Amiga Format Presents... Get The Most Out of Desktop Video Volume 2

The other type of special effects programme that's fun to explore is a morphing package and there's several available, with the easiest and cheapest being Cinemorph and the most complex but best being ASDG's Morph+.
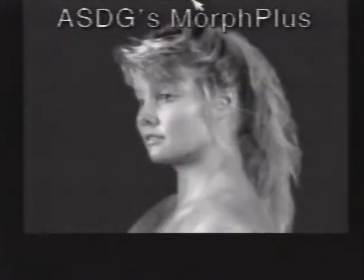(30:15)
What a morphing package does is take two completely different pictures for start and end points and generate an animation that turns one into the other.
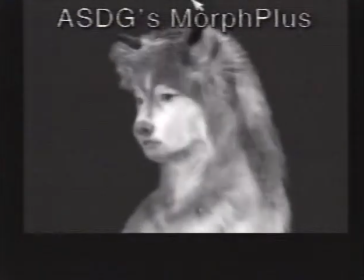(30:23)
It's the kind of thing you must have seen dozens of times on TV ads, turning cars into horses. And that about wraps it up for image processing, but you should have a reasonable idea by now of some of the many things you can do given time and imagination. Now to finish off, let's take a further look at some professional video tips and terminology.
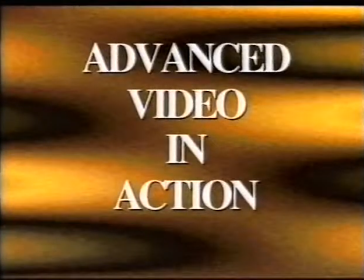First, let's cover the basic kinds of shot that you can use when you're filming, and remember that you want to specify each type of shot in your script, so you do need to think in advance about the way you're going to film. Remember also that varying shots allows you flexibility at the editing stage, so it can be wise to film the same thing several times from different angles. Remember that when a person is talking, you can't cut from one similar shot to another, or the person will simply jump.
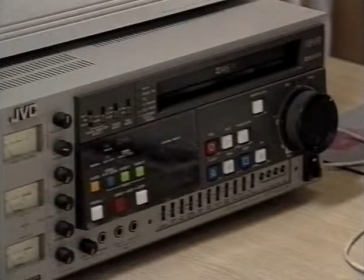(31:22)
It looks pretty silly. So cutting to a different shot before coming back to the person is vital to avoid that jump, but it also helps you to cover up mistakes and can be used to cut down a long sequence that you don't want all of,
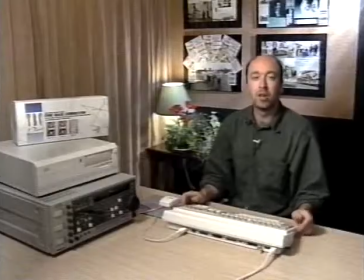(31:35)
a technique which is called time compression. Your basic choice of shots starts off with the wide shot, which is ideal establishing a scene by giving the viewer a sense of place and a sense of the geography of the scene.
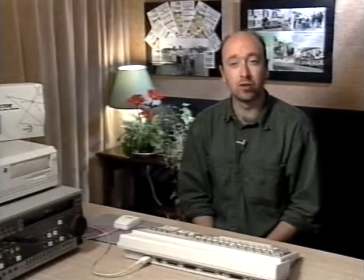(31:49)
Next up is the medium shot which can often be more comfortable.
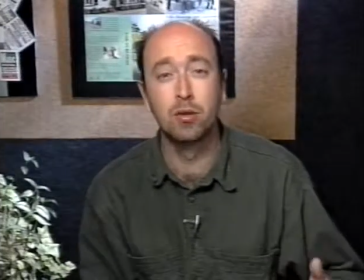(31:54)
One useful technique to bear in mind is getting whoever you're pointing the camera at to turn into a shot.
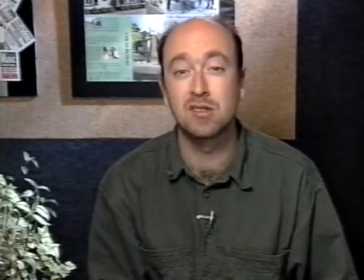(31:59)
In this case because we haven't used this camera angle before it almost makes the scene seem like an aside as if it were in brackets and I can turn back to the main business at the end.
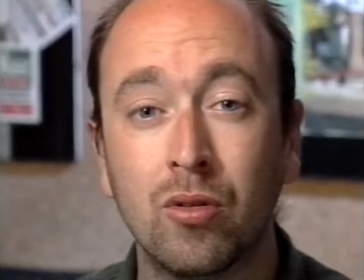(32:10)
A closer a tight shot like this can be a little intimidating, but it also tends to be more involving if you're getting down to the nitty-gritty of a subject.
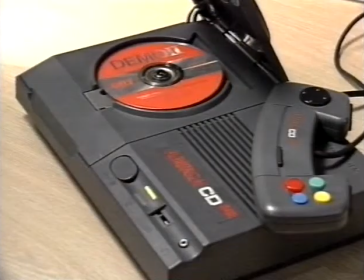(32:19)
It almost literally draws the viewer in. A close-up is an ideal way of getting you from one shot to another or covering up a cut, so it helps in the edit to have a lot of these, and for that reason they tend to be called cutaways.
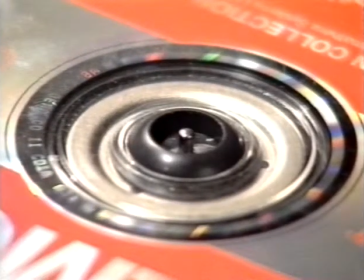(32:32)
The close-up has the equally functional purpose of showing detail,
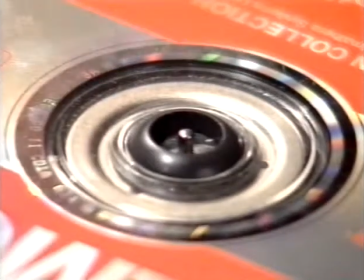(32:35)
as well as the artistic purpose of composing an attractive abstract shape and playing around a little with light.
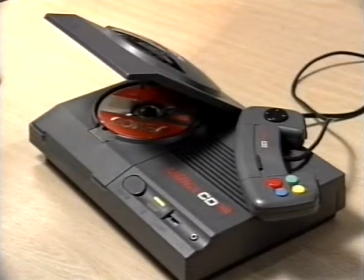(32:43)
And when you've established what it is you're looking at by holding a slightly wider close-up,
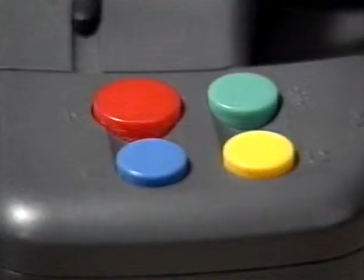(32:47)
a few very swift cutaways of the detail add variety and a sense of movement.
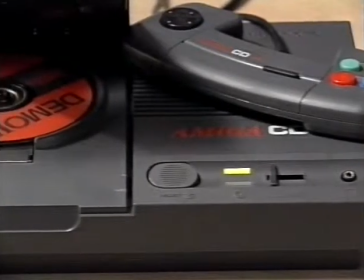(32:53)
A way of adding interest to a longer close-up of a static object is to pan along it, putting the movement back into the shot.
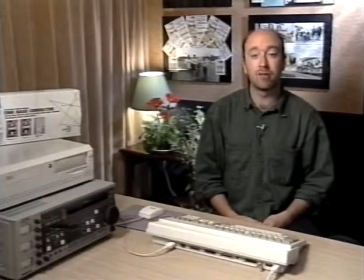(33:03)
Another way to add interest in a shot is to travel into it. what you might normally call a zoom,
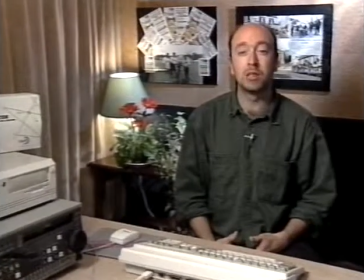(33:09)
but rather slower, which tends to suggest that the viewer should be getting more involved in the subject as the shot progresses.
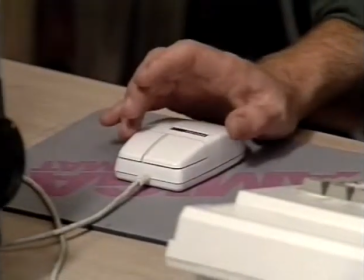(33:17)
And a good way to move from a discussion of a specific thing like this mouse here into
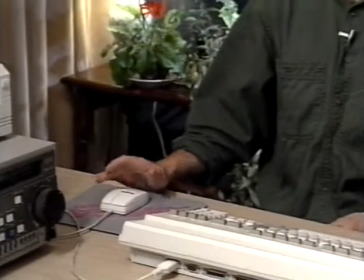(33:21)
a more general passage of your script is to start close on it and travel out, giving the sense that we're moving on to something else. Which, in fact, we are. We've covered the basic vocabulary of shots available to you, so let's now explain a few of the things of the second nature to professionals that we mere TV-watching mortals don't normally come across. First, I'd like to say a quick word about microphones. This is the shotgun mic we're using as a safety on this shoot, so there's two terms that need explained for starters. A shotgun is a microphone that picks up sound in a tight, narrow beam, so it picks up whatever it's pointed at very clearly, but it doesn't pick up things off the side very well at all. We're actually recording the sound you're hearing now using this tight lip mic.